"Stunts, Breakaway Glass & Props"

Today on Film Riot, we get into a bar fight.
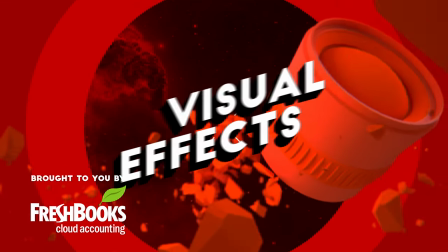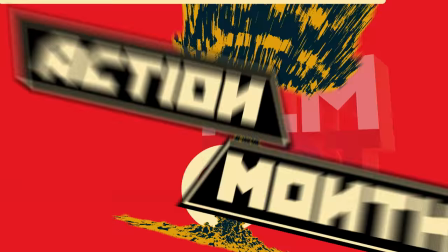Welcome to Film Riot, the show that takes mystery out of the effects and techniques. I'm your host, Ryan Conley, and today we released our last action scene for our action month. This one is definitely my favorite of the bunch, and of course, we are about to talk about it, so if you have not viewed it yet, with your eyeballs, go here. Or here.
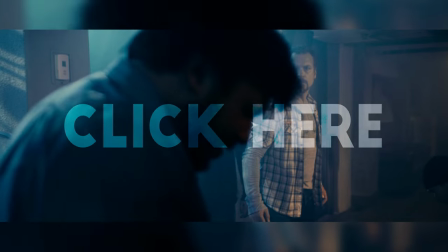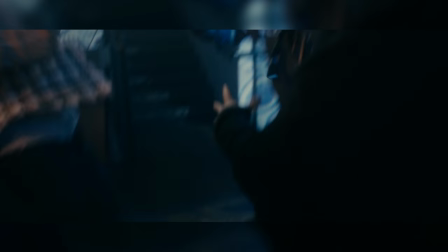38s
One of the biggest things that we lucked out with for this scene was the location, which was Alexander Gastown in Vancouver.
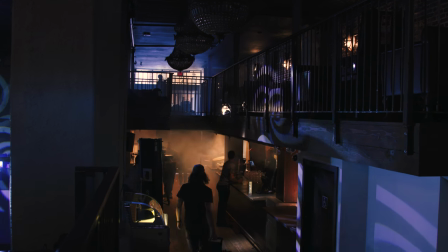44s
They were amazing to work with, and their spot was pretty incredible. So if you're ever in Vancouver, I definitely recommend checking it out. There's a link to their website in the notes below.
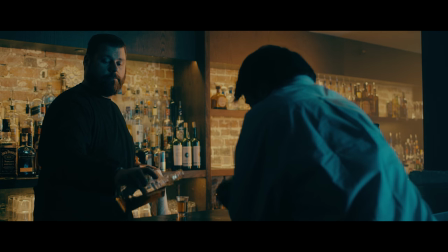51s
We wanted to play with some intense color contrast, really pushing the look over the edge, while playing off some ideas of the club and bars that most people already have in their heads.
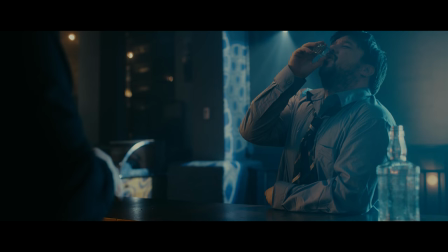59s
The bar felt warmer and classier, while the dance floor felt more typical nightclub.
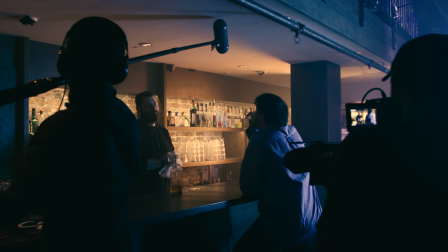63s
So we do get that clash of the orange and blue, which can be somewhat of a typical look, but very pleasing to look at.
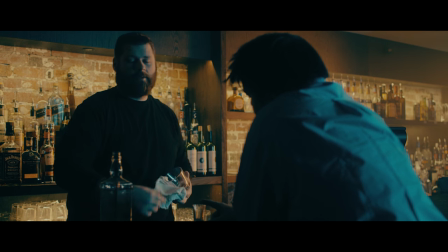69s
And it was kind of the idea to go with something that felt more familiar, both of which played into moments we placed them in too.
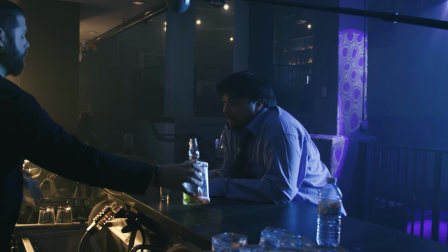75s
Because why not? May as well live it up, right? But I looked at this scene as five sections.
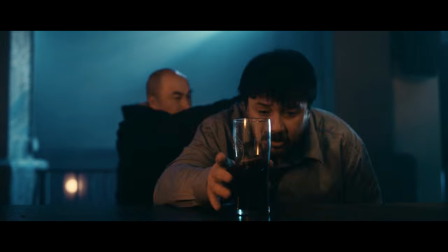79s
We have the bar, then the first fight, the dance floor fight, the final fight, and then that last drink slash pass out. For each of these, I decided to shoot them specifically to match what was happening in that moment. Some of that was planned in pre-production, and some of it I found on the day.
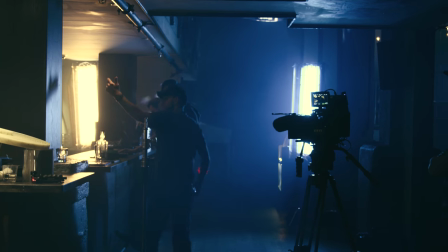93s
To start us out in that first section, I went all locked down. This moment is sort of the calm before the storm.
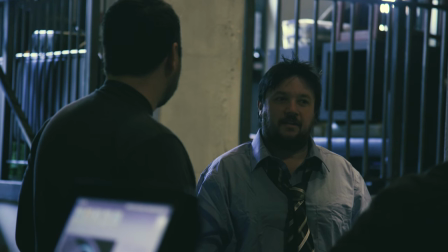98s
Our lead character, which is played by Trevor Addy, who was also the stunt coordinator for all of our action scenes.
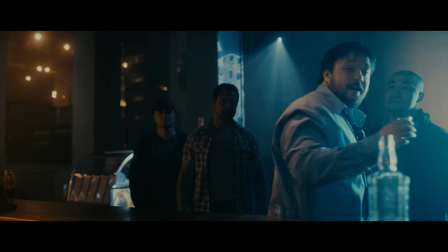103s
He's mellow, he's accepted what's coming, but then the bad guys show up, and the moment he's thrown off balance, literally, we come off sticks into handheld.
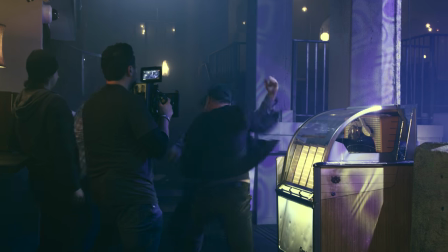111s
And in this moment, everything is chaos for him. He's like an animal backed into a corner. He's just reacting to what's coming at him.
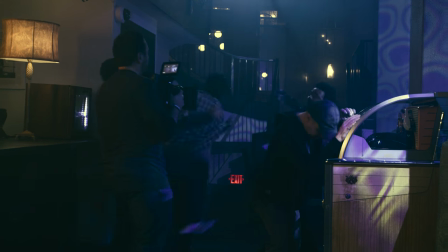117s
No control at all. So I wanted to visually mimic this by going handheld and following the action with a kinetic style.
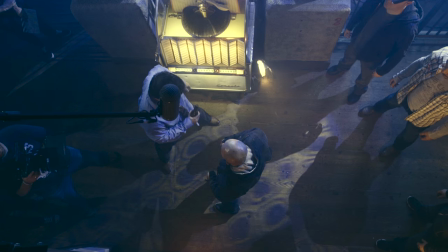123s Action!
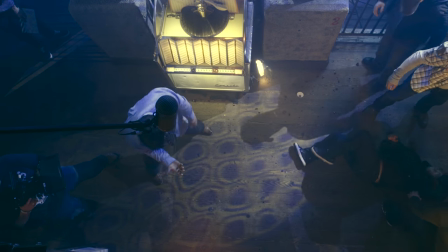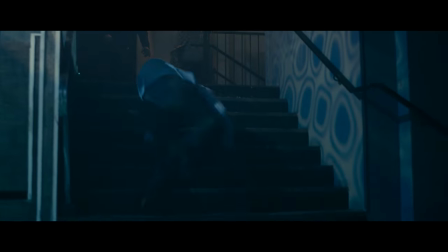129s Good. Cut.
Then of course he gets kicked down the stairs, which that was just Trevor Addy actually taking the fall down the stairs. He did have a back pad on to protect himself, but dude just threw himself down a set of stairs.
Action!
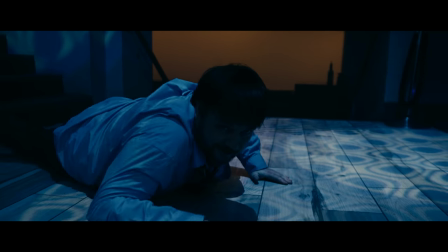143s
But once we were on the dance floor, things smoothed out again. We still have motion, but he sees the beer and forgets all about the guys he was just fighting.
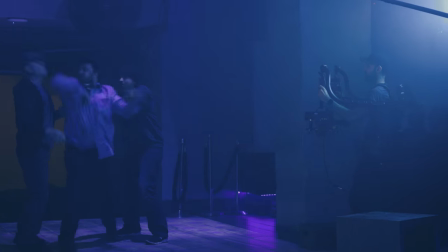151s
Then the moment the beer is thrown out of his hands, he grabs some control back, now fighting offensively instead of just defensively.
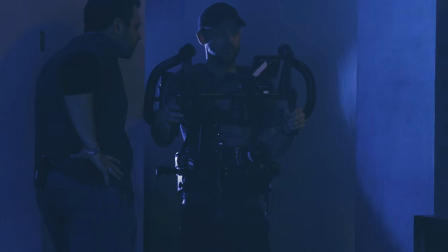157s
So in this section we went with the Ronin. We still have that motion, but all smooth and controlled.
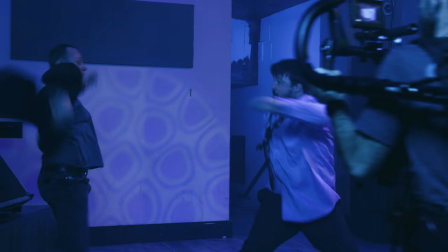162s
Again mimicking what our character was going through at that time. But then after Trevor delivers two epic spin kicks as if it was no big deal, he heads back upstairs.
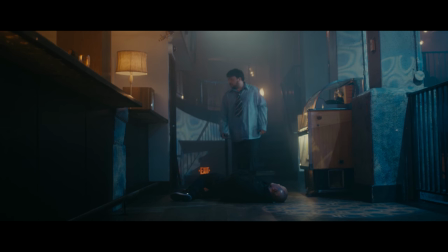170s
Which we start with a wide that sets up our ending. Our baddie is laid out right where our hero is eventually gonna end up.
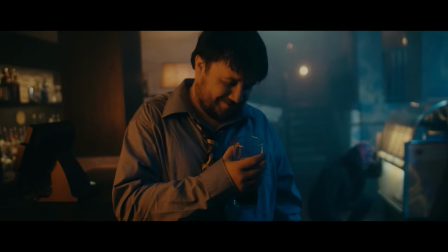176s
And we are locked down, but move into handheld as the baddie wakes up, and we're mirroring the style of the last time these two faced off.
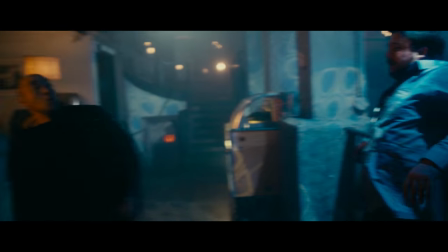182s
We see that our hero has learned to put the drink down first, and we get our final conflict moment, But in the end, he still gets knocked out, but not by the bad guys sent to rough him up.
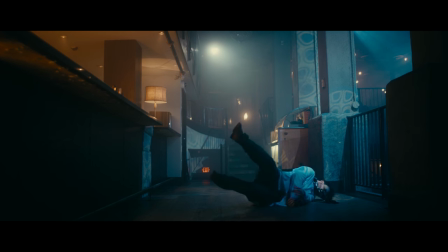190s
Instead, just one drink, too many. But this pass out moment was not scripted. It was actually ad-libbed by Trevor in one of the handheld shots.
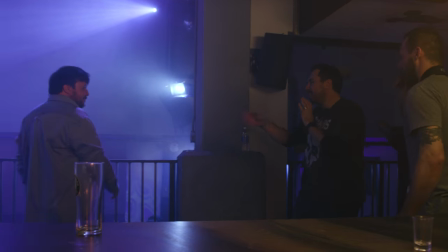196s
But once he did it, it felt like the perfect ending, and gave me a way to bookend it visually with a locked down shot, since the storm has now ended.
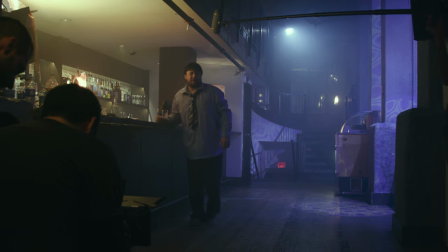And this is really how I try to approach every shoot that I can plan for. What is the emotion of each moment, and how can I punctuate that with every tool that I have?
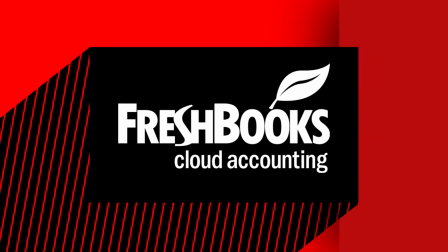220s
And now we take a short break and talk props and such. If you're someone who struggles with tax stuff,
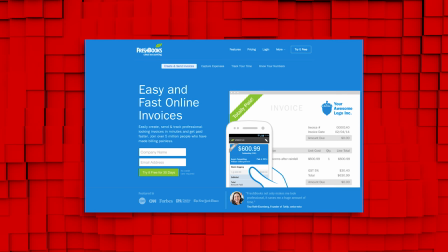225s
you should know that our friends at FreshBooks have created ridiculously simple cloud accounting software that helps service-based small business owners get a handle on their paperwork.
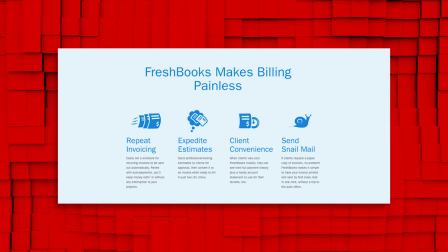232s
FreshBooks keeps all your cash flow details in one place so you know exactly what invoices you sent, who has paid you what, and what your income is.
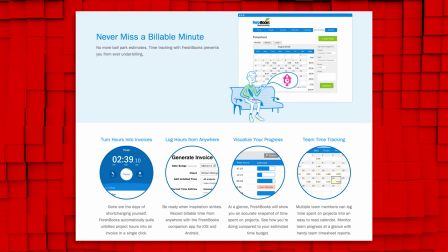239s
The mobile app lets you take pictures of your receipts and organize them for later, which makes claiming expenses at tax time a breeze.
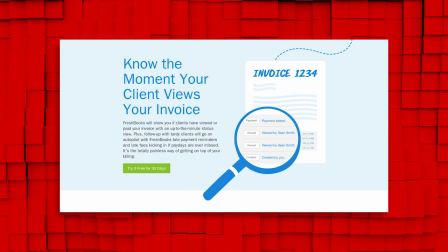245s
You'll be so much more prepared and way less stressed, and right now FreshBooks is offering a 30-day trial to our viewers.
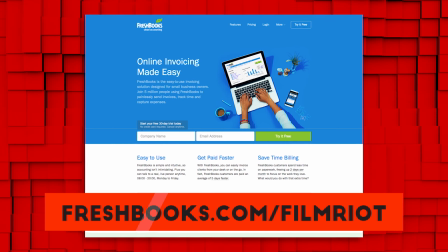249s
Just go to freshbooks.com forward slash Film Riot and enter Film Riot in the How Did You Hear About Us section.
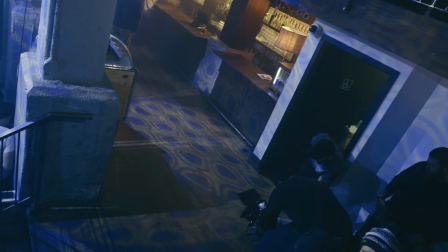257s Action.
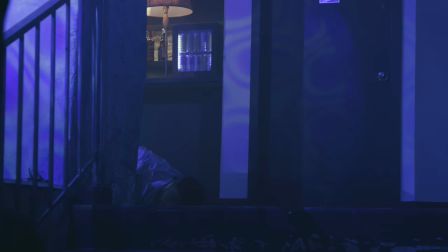261s Whoa!
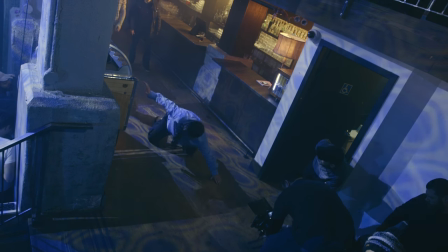266s Lights.
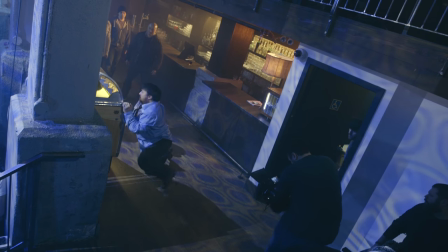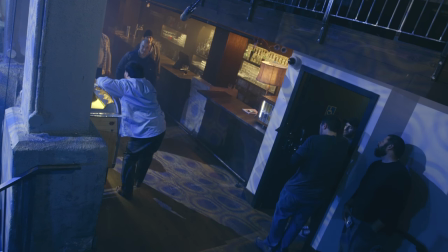272s Why is so hostility? Oh, I love you to form.
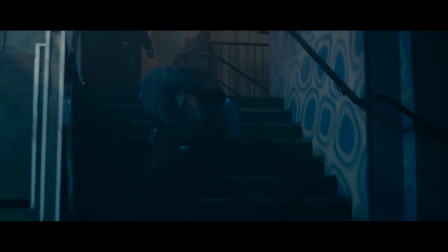279s
In this scene, there were a few small invisible effects like hiding the back pad Trevor was wearing in this shot,
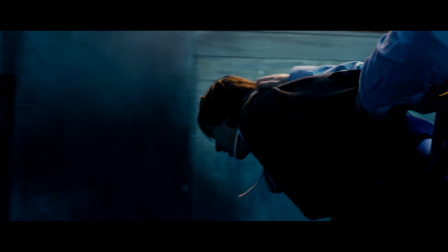285s
removing a boom shadow in this shot, or adding some extra debris from the chair here. But a few things that I really loved and I think brought an extra level of life to this scene were the small extras that we added in to bring up the overall feeling of production value.
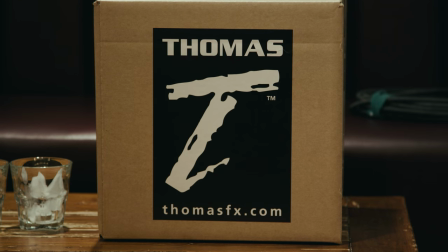297s
Like the Breakaway Glass, which we got from an FX shop in Vancouver, which you can find a link for them in the notes below. There were also two main things that I kept in mind while working with stuff like Breakaway Glass. One, buy as many backups as you can because you're going to want to do a few takes, but mostly because this stuff breaks incredibly easy.
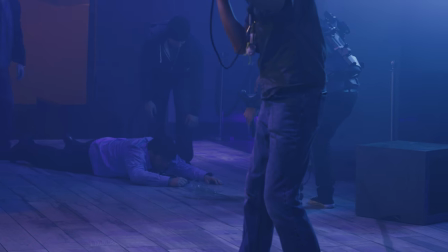315s Oh, , oh, .
The second and more important thing is safety.
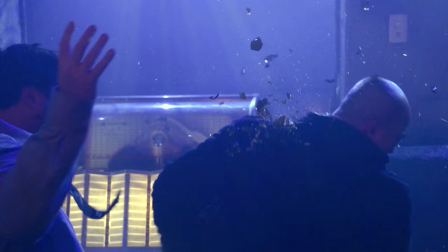320s
This isn't real glass, and it's made to shatter easily, but it can still be dangerous if it gets under your clothes or in your eyes. In fact, our stuntman, Don, got cut by it during one of the takes.
Ah! Ah!
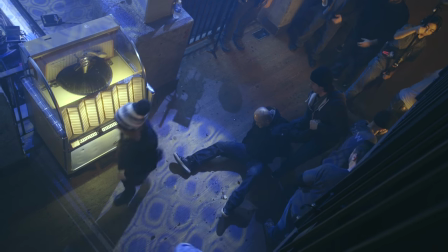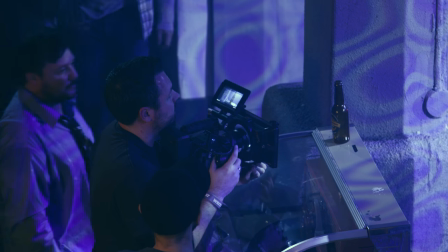340s
So, you know, be safe. The second thing was a label for our beer bottle. Through a quick Google search, we were able to find a website that made fake labels that you could print out.
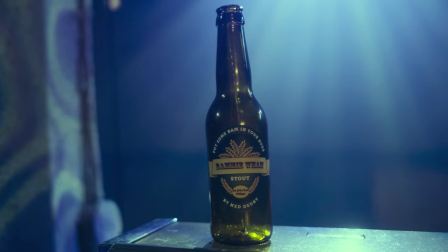349s
Within 30 minutes, we had our very own Bami Wham beer. We also have a link for that in the notes below. But the main thing out of all these three was the jukebox.
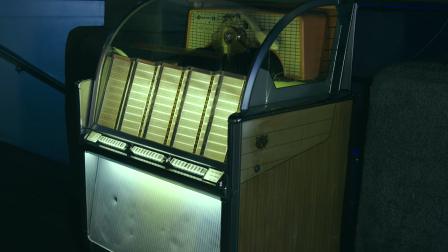356s
This was an idea I had early on that I knew would bring a whole other level of light to the scene. So even the type of jukebox and what it was playing was really important.
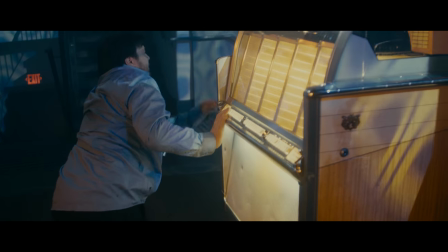364s
If you imagine the scene without the jukebox in it, it feels like there's something missing. It's another character in the scene that helps plant a solid style to the whole piece.
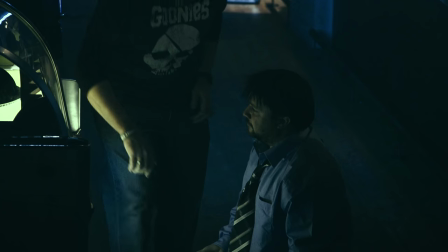372s
It's almost a window into our lead character's mood, too. And I try to add that type of anchor as much as I can in everything I make.
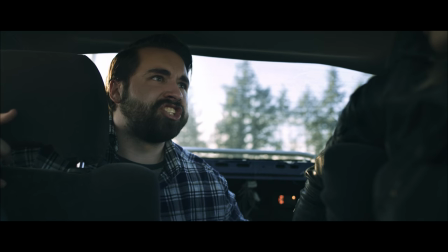378s
In the car chase scene, it was the talk of the duffel bag. In the hallway fight, it was that alarm going off throughout the scene. In each of these, it adds that little extra touch that helps bring you into the world that we're creating.
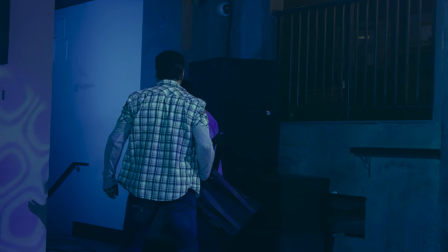393s It didn't hurt. I was straight on the drum. You didn't even break your thing. You had one job.
But that's it for today. On Monday we have our uncut on-set look at making this scene, and then we're done with our action month. Of course, don't forget to check out our other episode on the DJI channel for this scene. We talk a lot more about how we shot it, and Trevor discusses how to throw a convincing movie punch, link to that in the notes, along with the credits for For everyone involved in making this scene, the team in Vancouver really is out of control amazing. I had some of the most fun I ever had shooting something and their work ethic is really inspiring. So definitely check all that out in the notes and I'll see you next week when I convince a eunuch to drink wine.